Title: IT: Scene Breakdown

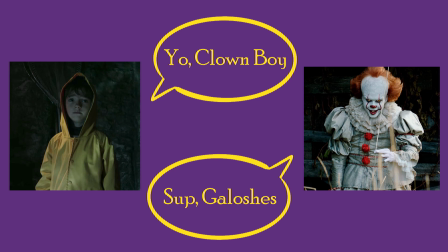Pennywise tries to convince Georgie to reach into the storm drain, but the execution is vastly different in how it characterizes both Georgie and Pennywise.
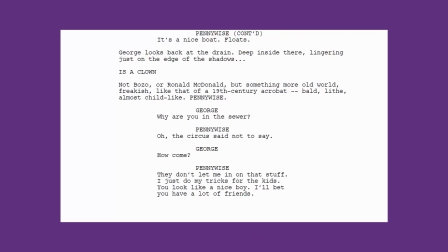Let's start with the script. Script Georgie is very suspicious of Pennywise, as well he should be, and often deflects his questions or refuses his requests. He questions what Pennywise is doing in the sewer straight away.
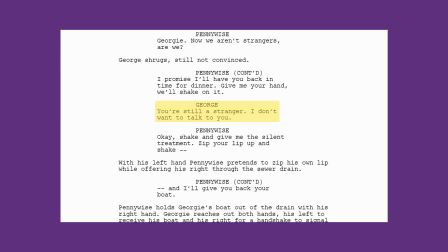He shuts down the idea that his brother would like the circus, and even up until the final moment, Georgie seems to know better than to talk to strangers. Script Pennywise is relentless, constantly tempting Georgie towards the storm drain with a lack of subtlety.
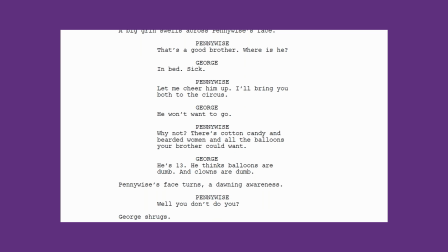Every roadblock Georgie puts up, Pennywise has a way around it. He invites Georgie to the circus. He drops the idea of Bill joining them when Georgie resists, and then he uses the boat as leverage to get Georgie to reach out.
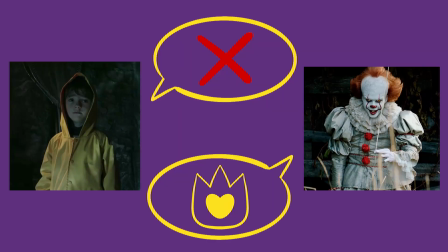The scene certainly has drama in it. One character wants something, the other character is denying it. But it's a little too on the nose. At the end of the scene, despite Georgie still being highly suspicious of Pennywise, he reaches out for the boat anyway. It feels too easy. Pennywise hasn't earned Georgie's trust to that degree.
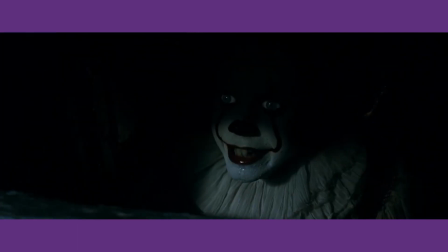I actually prefer how the film presents the characters in this scene more than I do in the script. Film Georgie is more guileless. Yes, he's suspicious, but he's more receptive to Pennywise's charms. Film Pennywise is more cunning.
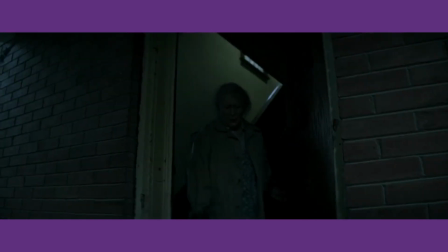Instead of always directly asking for what he wants, he tries harder to entice Georgie with the fantasy of the circus.
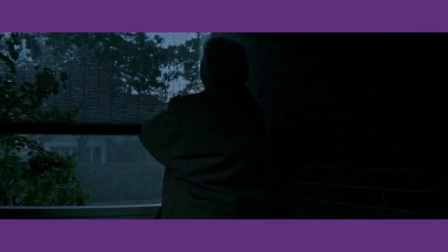Both characters have moved towards the middle, making the gap they have to bridge far easier, but without compromising the common sense of the situation.
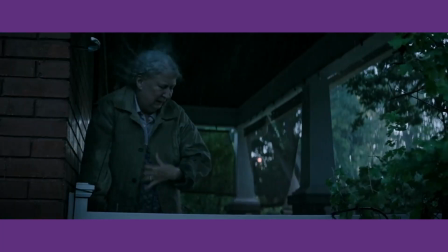This is best shown in this segment, which is completely absent from the script.
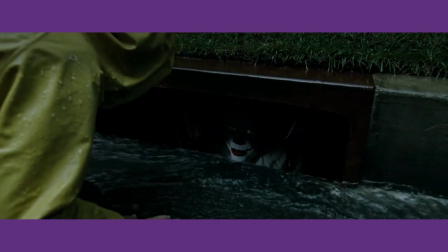What are you doing in the sewer? Oh, storm blew me away. Blew the whole circus away.
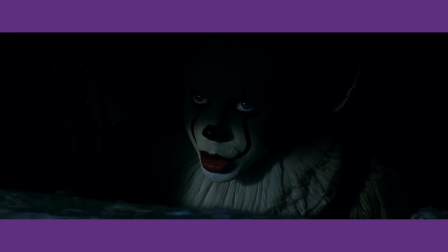Can you smell the circus, Georgie?
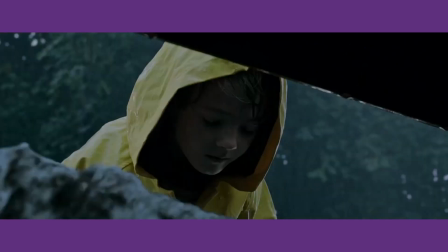There's peanuts, cotton candy, hot dogs, and...
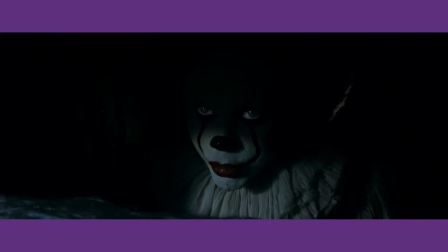Popcorn? popcorn! Is that your favorite? Uh-huh. Mine too! Because they pop. Pop, pop, pop, pop. Pop, pop, pop.
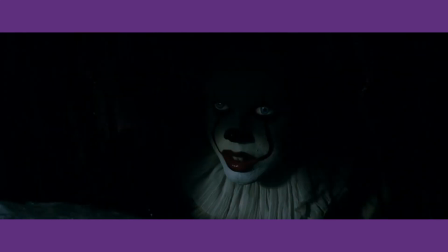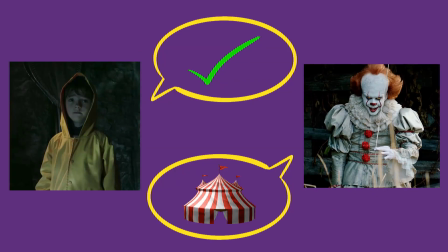Pennywise creates a fantasy, and Georgie buys into it, bringing Pennywise closer to his goal. Then he gets carried away, his gluttony getting the better of him as he drools over the idea of popcorn.
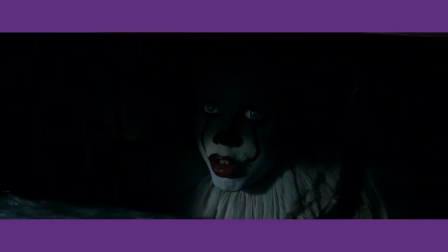He then uses one more tool to bring Georgie back to him. He makes him worry that if he doesn't bring the boat back, Bill will be mad at him. Or as he puts it, Bill's gonna kill you.
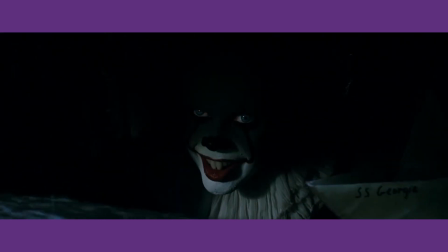now Georgie reaches for the boat, which makes far more sense than in the script version, where Georgie reached for the boat as a sign of friendship.
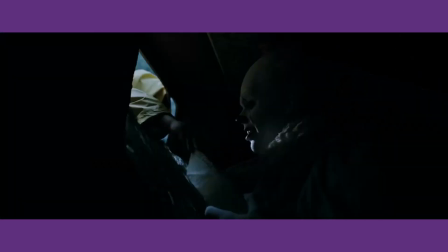Of course, the result here is the same. Georgie gives in and gets his arm bitten off.
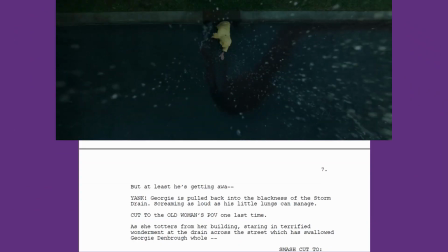But at least he's getting a yank. Georgie is pulled back into the blackness of the storm drain.
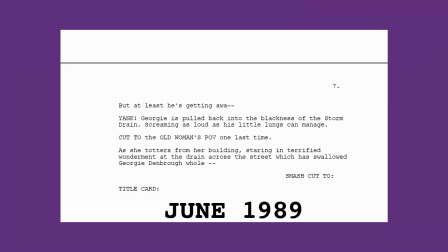The darkness motif reoccurs here, but I want to focus on the way the writers carve false hope into this sequence. This punctuation where away is shortened, interrupted like a line of dialogue, and then followed by an exclamation, yank, is almost cartoonish. It's exaggerated, it's odd to see in action text, but it gets the point across.
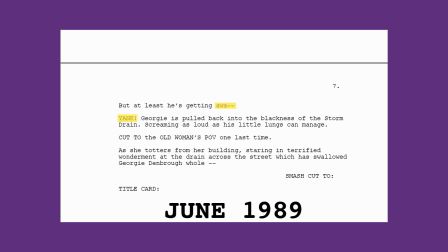We understand how this plays out visually, that we're praying for the kid to get away before the cruel reality of the situation unfolds.
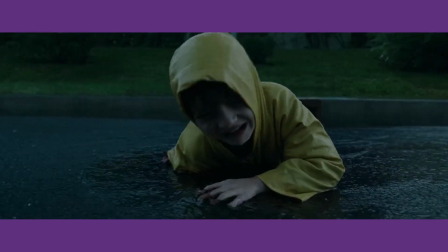In the film, this effect is achieved even more brilliantly,
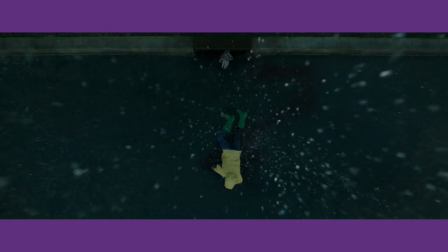with the top-down shot of Pennywise's arm creeping out from the storm drain, but I love the script's version nonetheless.
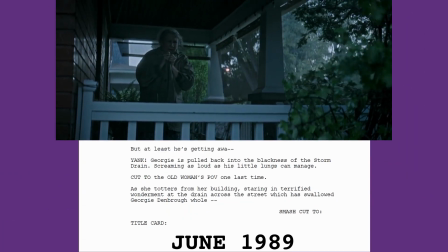And then, in the final line of the scene, which has swallowed Georgie Denborough whole,
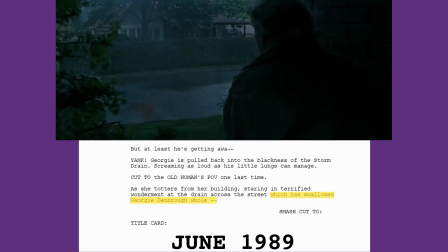we get a callback to when the ship was swallowed, now with the added context of Pennywise quite literally eating Georgie.
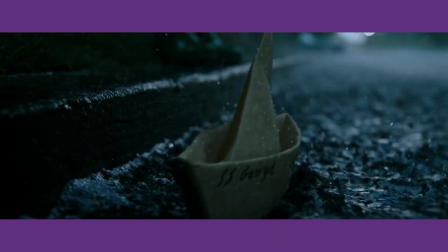I love this scene for a lot of reasons. First and foremost, it has great conveyance.
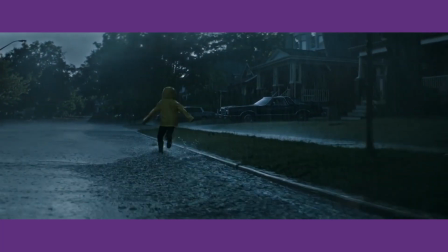I can see and hear the film in my mind, as the script mentions the lighting and the weather and the music.